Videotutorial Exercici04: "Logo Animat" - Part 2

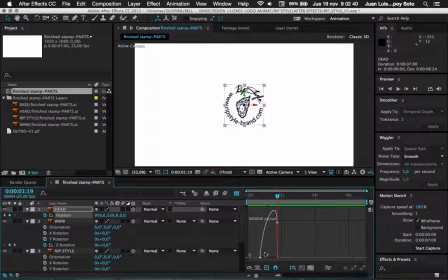243s
Si ahora seleccionamos el editor gráfico, veremos que hemos hecho la misma operación de antes, pero en este caso con un solo clic y directamente en la línea de tiempos. Bien, vamos a repetir este mismo proceso en todas las propiedades de posición de todos los elementos.
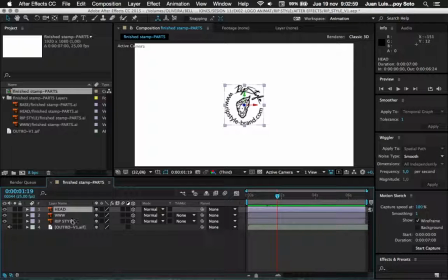263s
¿De acuerdo? Entonces, seleccionamos las tres capas, le damos a la P de posición
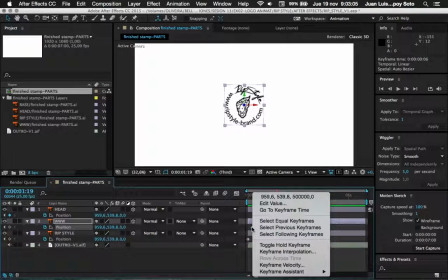270s
y con el botón derecho seleccionamos el primer fotograma y lo mismo. Easy is out y Easy is out.
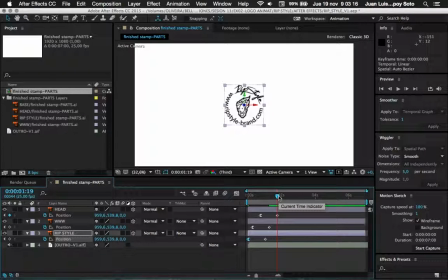279s
Ya os digo que el efecto en este caso puede ser muy rápido y apenas se perciba, ¿no? Si ahora reproducimos, como el efecto de aceleración se produce en la profundidad de la pantalla, no se aprecia correctamente, pero
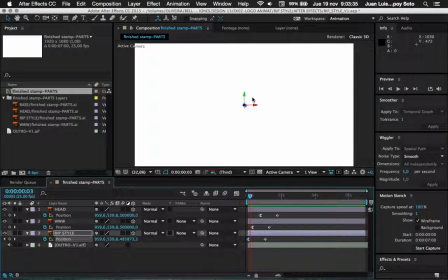298s
Acordaos, yo os explico este proceso para que lo apliquéis en todos los elementos que creáis que deben ser animados de esta manera, que deben tener esta aceleración. Vamos a hacer una modificación con respecto a los fotogramas clave para hacer la animación un poquito
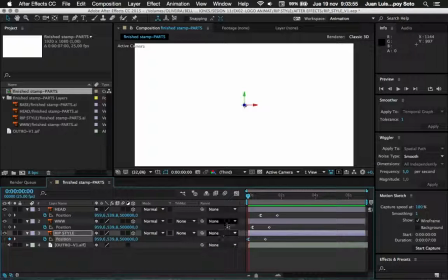319s
más atractiva. Vamos a coger todos los fotogramas clave de de las capas. Los primeros fotogramas clave los vamos a colocar en el segundo cero. Veréis que ahora la cabeza adquiere más presencia a lo largo de estos 2 segundos de animación.
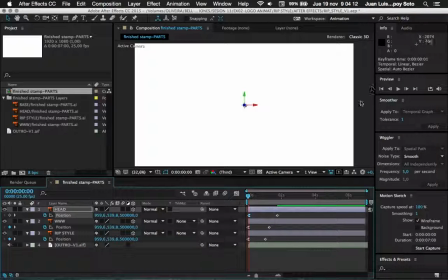338s
Si reproducimos ahora, ¿de acuerdo? Lo que antes apenas se percibía, porque la velocidad era muy grande en un espacio de tiempo muy corto,
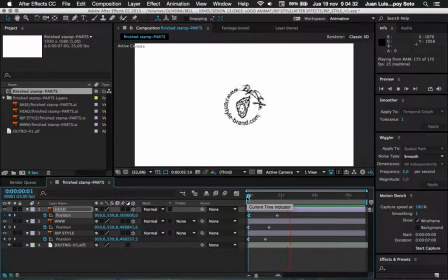355s
ahora ya comenzamos a percibir que los elementos proceden del fondo de la pantalla. De acuerdo, por un lado ya tenemos hecho este efecto. Vamos a hacer ahora a repetir el proceso en la rueda que gira de los elementos de Rip Style
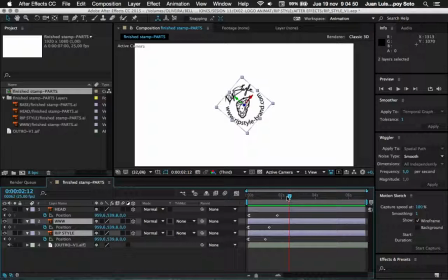375s
y la dirección web. De acuerdo, veis que aquí hay un giro. Lo que vamos a hacer es que este giro, si ahora mismo se produce a velocidad constante, ¿veis? Vamos a hacer que desacelere. Perdón. Para ello vamos a coger con los dos elementos seleccionados, porque los dos giran a la vez,
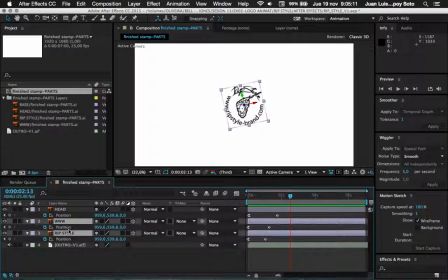394s
tienen que tener las mismas propiedades de animación. Le seleccionamos ahora la R y si nos vamos al segundo fotograma clave, acordaos que con el Shift
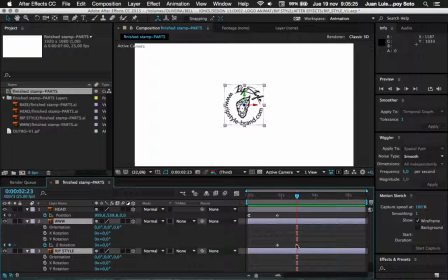410s
hacemos ancla sobre uno de los fotogramas clave. ¿De acuerdo? Y de esta manera estamos colocados perfectamente en ese fotograma. Entonces, ahora vemos que aquí hay una velocidad de giro constante.
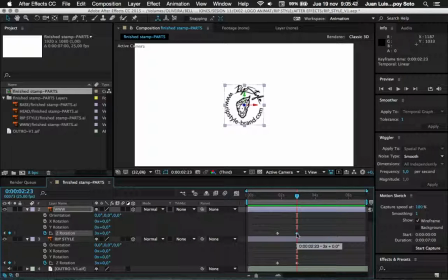426s
¿De acuerdo? Con lo cual, lo mismo vamos a hacer en este caso, desacelerar. Botón derecho y desacelerar. Si ahora reproducimos,
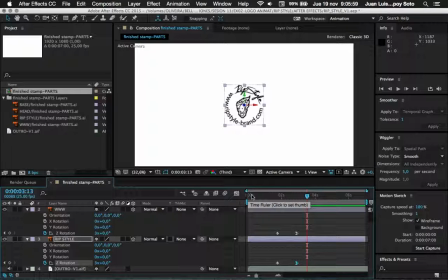442s
como veis ahora, el giro se desacelera progresivamente, con lo cual el aspecto es más natural. Bien, con esto digamos que quedaría explicado los efectos de aceleración y desaceleración. Siempre acordaos que podemos,
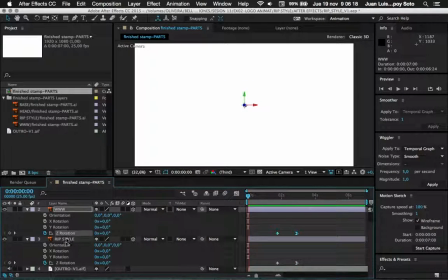461s
una vez que hemos hecho estos cambios, podemos seleccionar los parámetros y en el editor gráfico corregir las aceleraciones y desaceleraciones.